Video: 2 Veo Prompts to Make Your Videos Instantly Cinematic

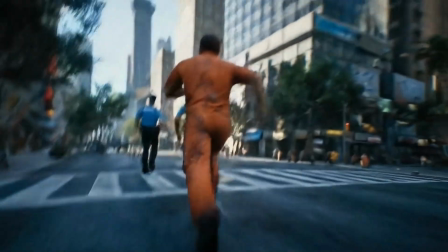0:02 you want to make this but your AI prompts are giving
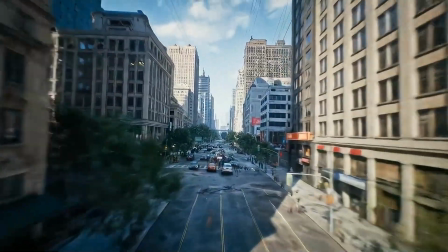0:07 you this no bueno so what separates a good AI video from a cinematic one camera
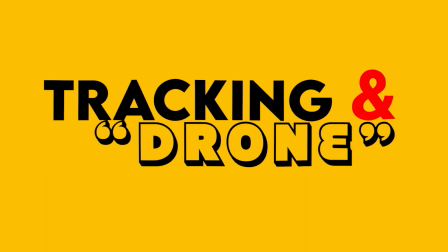0:20 movements two
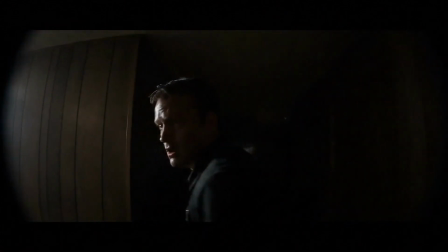0:29 of most powerful shots you can master are the tracking shot and
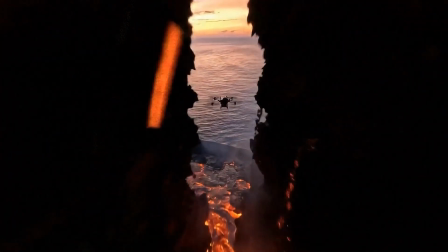0:37 the aerial drone shot. Today I'm going to show you exactly how to prompt them in VO3.
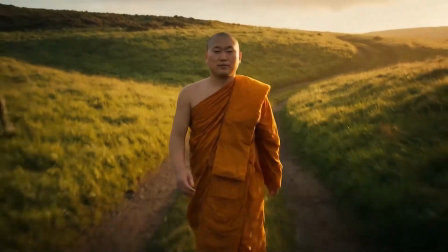0:46 By the end of this video you'll have the exact prompts to create buttery smooth the character follows and
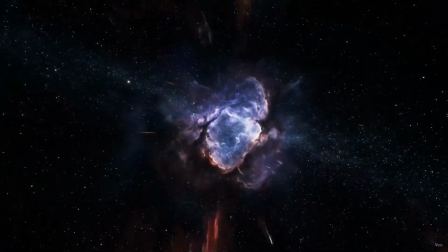0:55 breathtaking aerial views yeah I'm
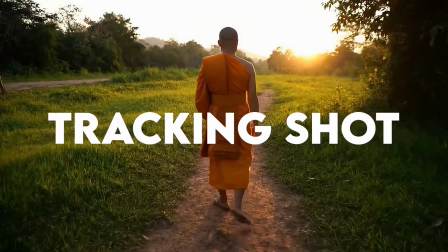1:01 a drone so first up we have the tracking shot this
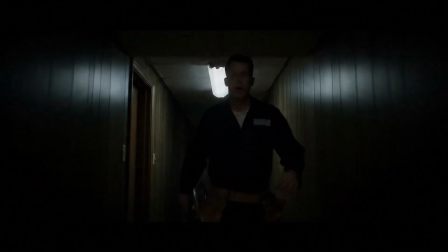1:06 is where the camera follows a character from behind or in the front as they move through the world it's
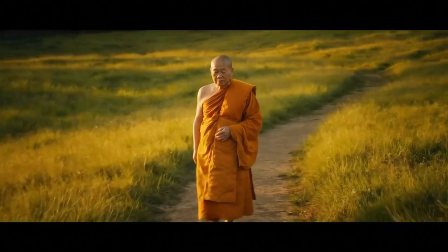1:18 what filmmakers use to make you feel like you're right there with the hero on their journey like you're together like you're best friends
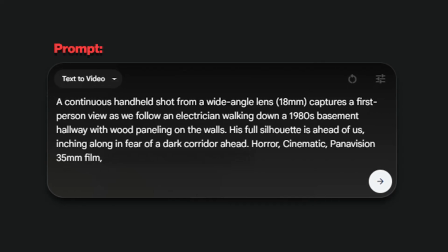1:29 the key here is simplicity you literally just have to ask for it for this one
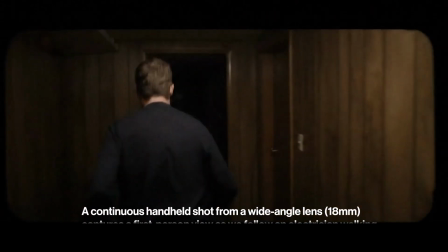1:34 i said a continuous handheld shot from a wide angle lens 18 millimeters
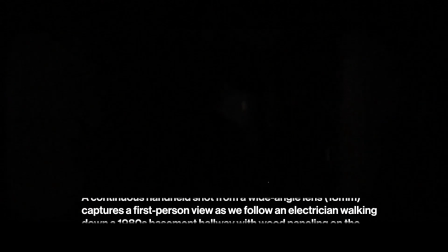1:38 captures a first person view as we follow an electrician walking down a
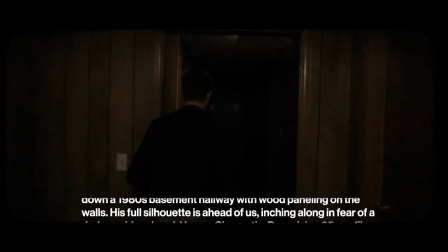1:43 1980s basement hallway with wood paneling on the walls his full silhouette is
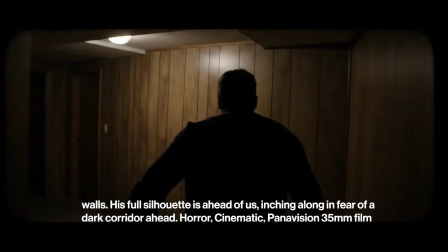1:48 ahead of us inching along in fear of a dark corridor ahead horror cinematic Panavision 35 millimeter film next the shot that makes everything feel way bigger and more epic the drone shot this
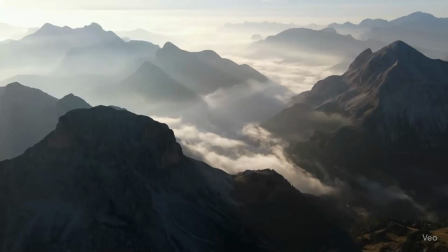2:06 gives you that bird's-eye view and is perfect for establishing a location or showing the scale of the action again
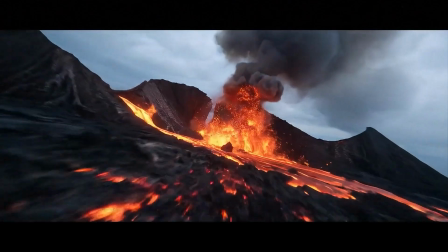2:14 the prompt is surprisingly simple. The key phrase is a continuous POV speeds through a photorealistic environment,
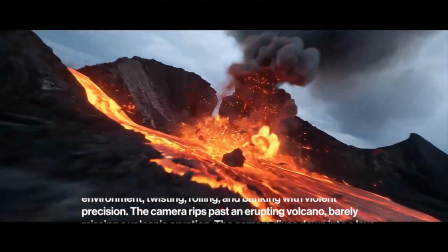2:22 twisting, rolling, and banking with violent precision. The camera rips past an erupting volcano, barely missing a volcanic eruption.
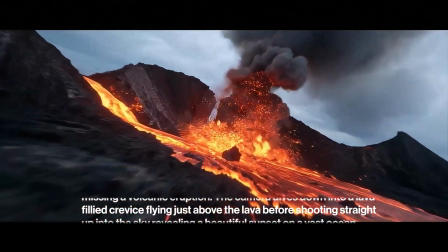2:31 The camera dives down into a lava-filled crevice, flying just above the lava before shooting straight up into the sky,
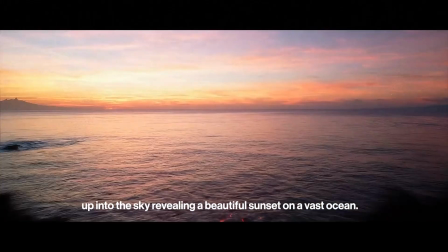2:38 revealing a beautiful sunset on a vast ocean what
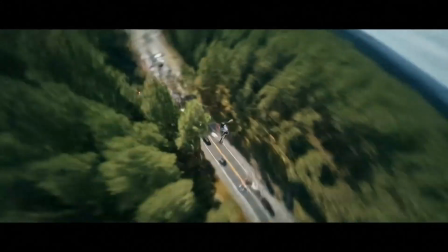2:46 if your prompt isn't working quite right what if your tracking shot is wobbly or your drone is flying into
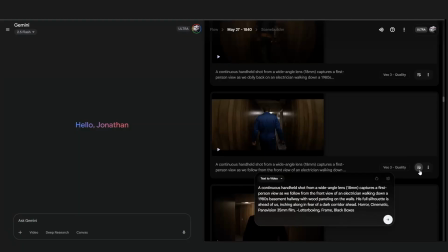2:52 a tree here's a pro tip use gemini to troubleshoot don't just give up copy your prompt paste it into gemini and ask how can i improve this video prompt to get a smoother tracking
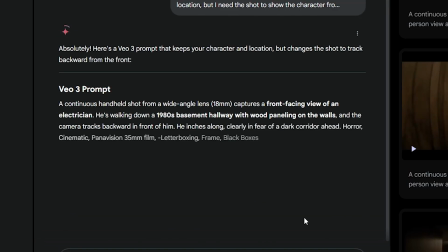3:06 shot it can analyze your language and suggest better keywords camera angles or
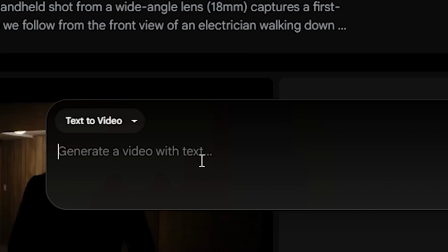3:12 details he didn't think of it's like having a co-writer who's an expert in the ai's brain super smart you don't want to trust that guy hey gemini get over here give me your brain so to recap for tracking shots use this for epic aerials use this and if you get stuck ask Gemini for help.
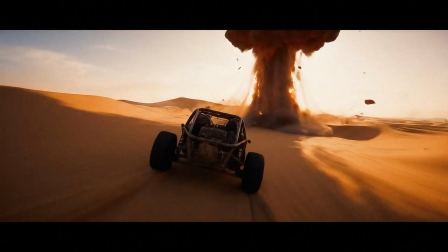3:42 These simple prompts are your ticket to creating professional cinematic AI
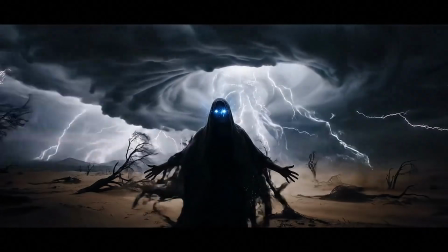3:47 video and most importantly have fun with it. I don't know, throw in a demon and a monk fighting.